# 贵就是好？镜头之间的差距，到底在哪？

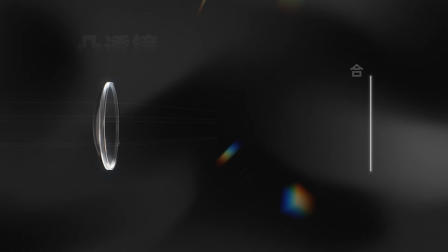(3:45)
什么是球插这是一面凸透镜我们小学就学过的在中心的光线被合焦之后边缘的光线被聚焦到了更前面的位置这所成的像原本应该汇聚在一点但是现在成了虚斑
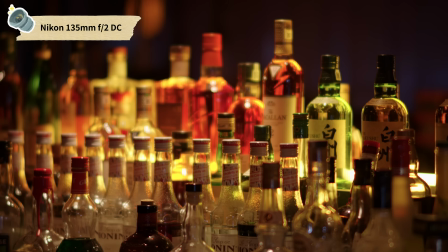(3:57)
这就是球插没有这么复杂球插让胶内的画面变得更糊设计师当然会想我能不能矫正光线来改善这一点在过去镜头模拟技术有限镜头结构简单的时候
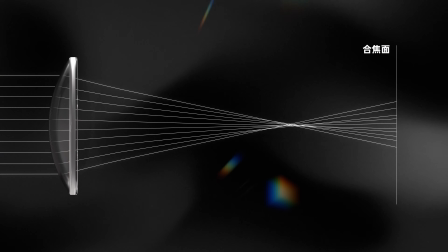(4:10)
很难把球差矫正的刚刚好所以镜头设计师们会选择矫正的过一些
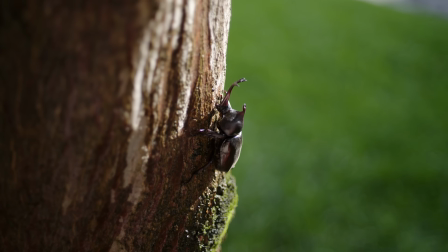(4:15)
把边缘的光线聚集到中心的后面这样可以提高画面的反差还有分辨率但是也会让画面染上这种柔霧
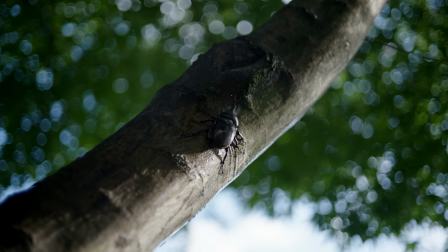(4:23)
并且不仅仅是脚内球差对于脚外的影响要大得多得多为了能够让你更好地感受到什么是球差我们找来了非常非常特殊的一颗镜头这颗是尼康的135F2 DC镜头
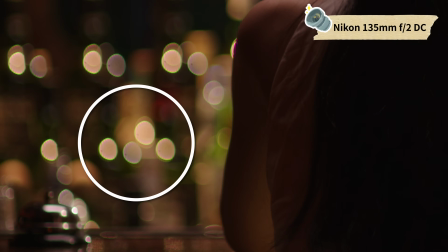(4:36)
它各方面画质都挺糟糕的但是设计师给它做了一个很好玩的功能
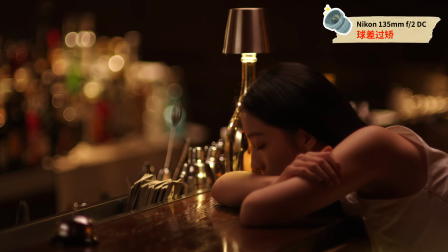(4:41)
就是球差调整在过角状态之下你来看你能看到后镜光斑有这样的亮边勾勒如果你有了解过镜头的话你应该不会对这种虚化感到陌生它被行业里面叫做甜甜圈胶外或者胶外二线性
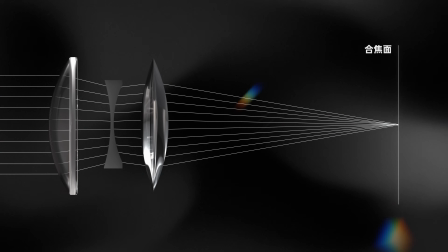(4:56)
这是如何形成的呢我们刚刚看到的是合胶面在胶点后面这虚化的远景有更多的光线被汇聚到周边的一圈
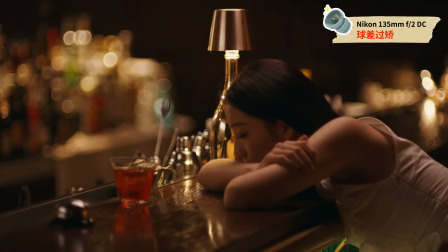(5:04)
就形成了这个甜甜圈那现在我们把DC控制环调到欠角的状态
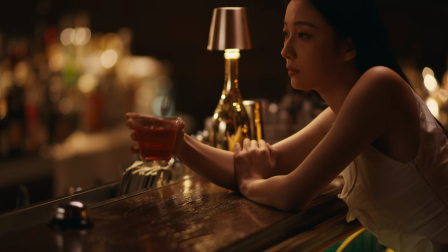(5:09)
你来看这个画面是不是立刻变了这后景变得更加柔和了
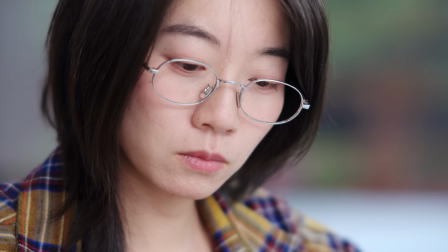(5:13)
很多85毫米以上的焦段你会注意到我们说的人像镜头都会故意让球差欠角症一些
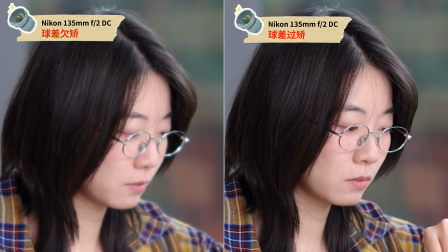(5:19)
那不仅焦外柔和焦内的分辨率也会更低一点相当于给人物磨皮了那这过角和欠角你会更喜欢哪一种
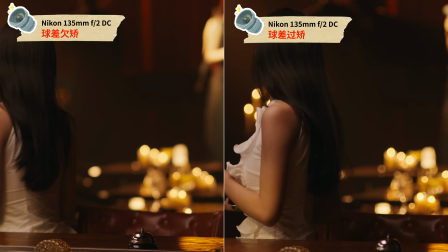(5:27)
这个不存在一个真正意义上的对错仅仅是取决于你的喜好还有拍摄作品的风格需求但对我个人来说
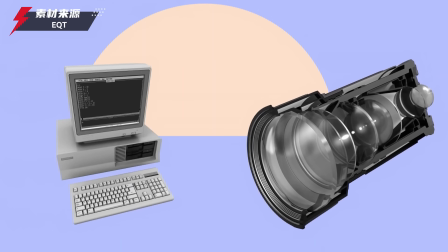(5:34)
欠角是我更喜欢的那到了现在在计算机的帮助之下这工程师在设计镜片的时候可以更精准地调整光线所以我们拥有了一项强力的武器它叫做非球面镜片那简单来说传统的球面镜片是从一个球上截取下来的
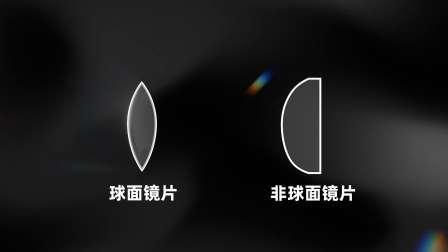(5:49)
那非球面则可以让镜片自由地变化让不同位置的光线
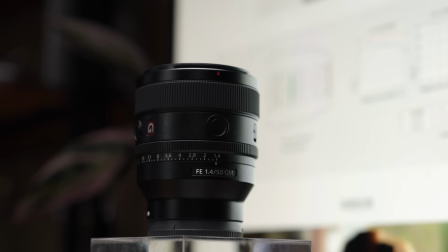(5:53)
按照你想要的方向来折射你看这索尼50毫米GM有了非球面镜片
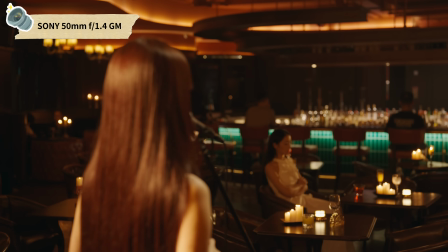(5:59)
那带来了完美均匀的光斑这是现代高素质镜头才有的特性
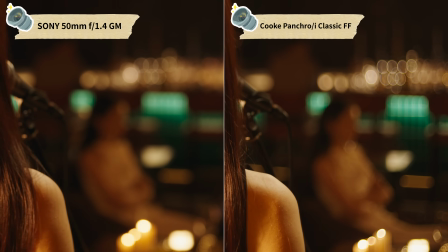(6:03)
相比之下库克这样的观感就会显得复古一些我们使用同样的光圈拍摄同一个场景
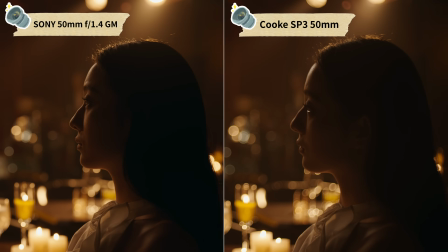(6:10)
你会发现这库克SP3这样有亮边的光斑让它虚化看起来会显得更少一些这样求插过脚的胶外会勾勒背景的轮廓
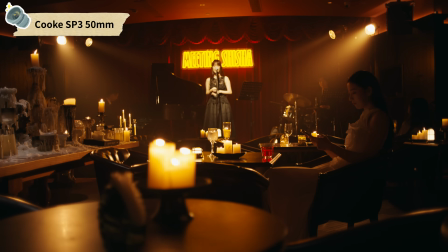(6:18)
强化从近到远的空间感这对于电影的叙事我觉得是很有帮助的
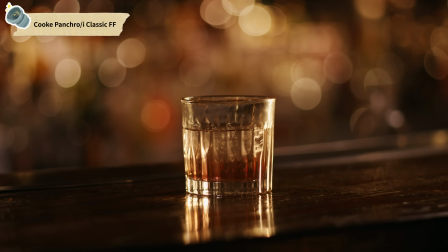(6:24)
当然有的时候你不处理好也会带来这样凌乱的光斑分散观众的注意力这是你需要在拍摄的时候
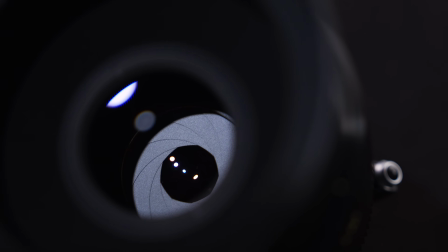(6:30)
做出的一个创意上的选择所以你会发现一旦设计美学有的摄影师会追寻这种奇特的胶外
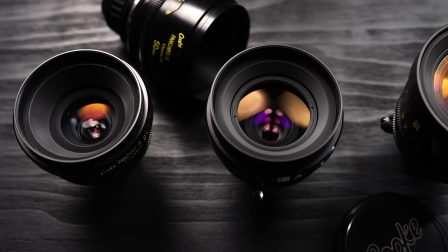(6:37)
但是因为这类需求是各种各样的所以电镜头的产量也有限那它的售价自然也会水涨船高这是市场逻辑
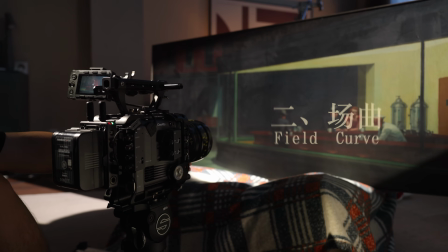影响镜头风格的除了球差还有一个营造空间感的好帮手场虚那镜头这盒上胶最清晰的胶平面
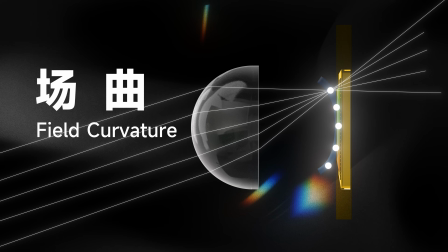(6:59)
往往不是完美平面那更多的时候会像一个碗或者波浪型所以我们开头提到这样一圈清晰度下降
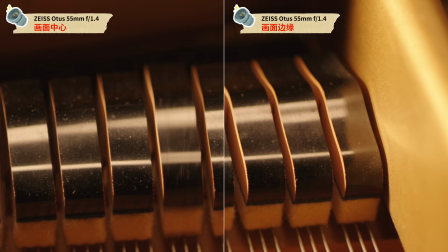(7:06)
其实就是画面开始失焦了那不仅仅是Cook有很多镜头都会有类似的设计画面周边轻微离焦
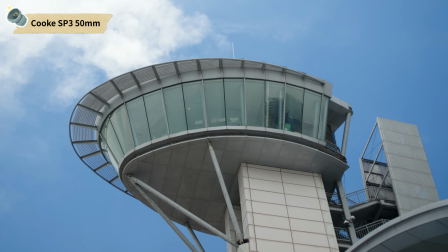(7:13)
让观众的视觉重心自然就导向这画面中央这个特质最夸张的就是匹兹瓦结构的镜头
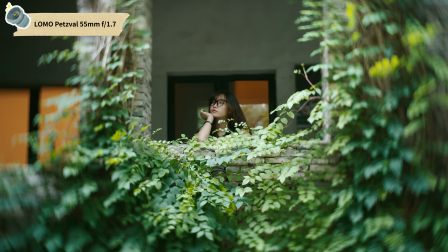(7:20)
你看它的画面是这样的这个观感真的太出名了那沙丘里面也使用了有玄焦的镜头
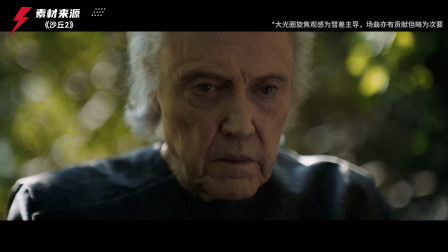(7:26)
来区别不同的星球来给观众带来这个微妙的视觉关联那不说的话我觉得你肯定眼睛发现了不可能发现不了但是这就是能让观众在潜意识里区分场景的一种独特的魔力
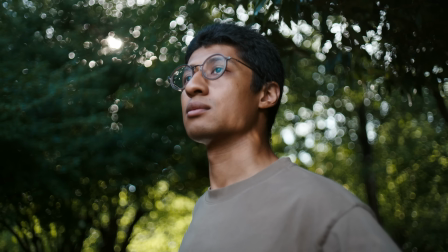(7:39)
现在我们竟了解了郊内郊外的种种差异还有什么特性能让电影镜头更有价值呢还有个东西你可能会听着觉得有点智商税但是确确实实就是镜头风格的亮点炫光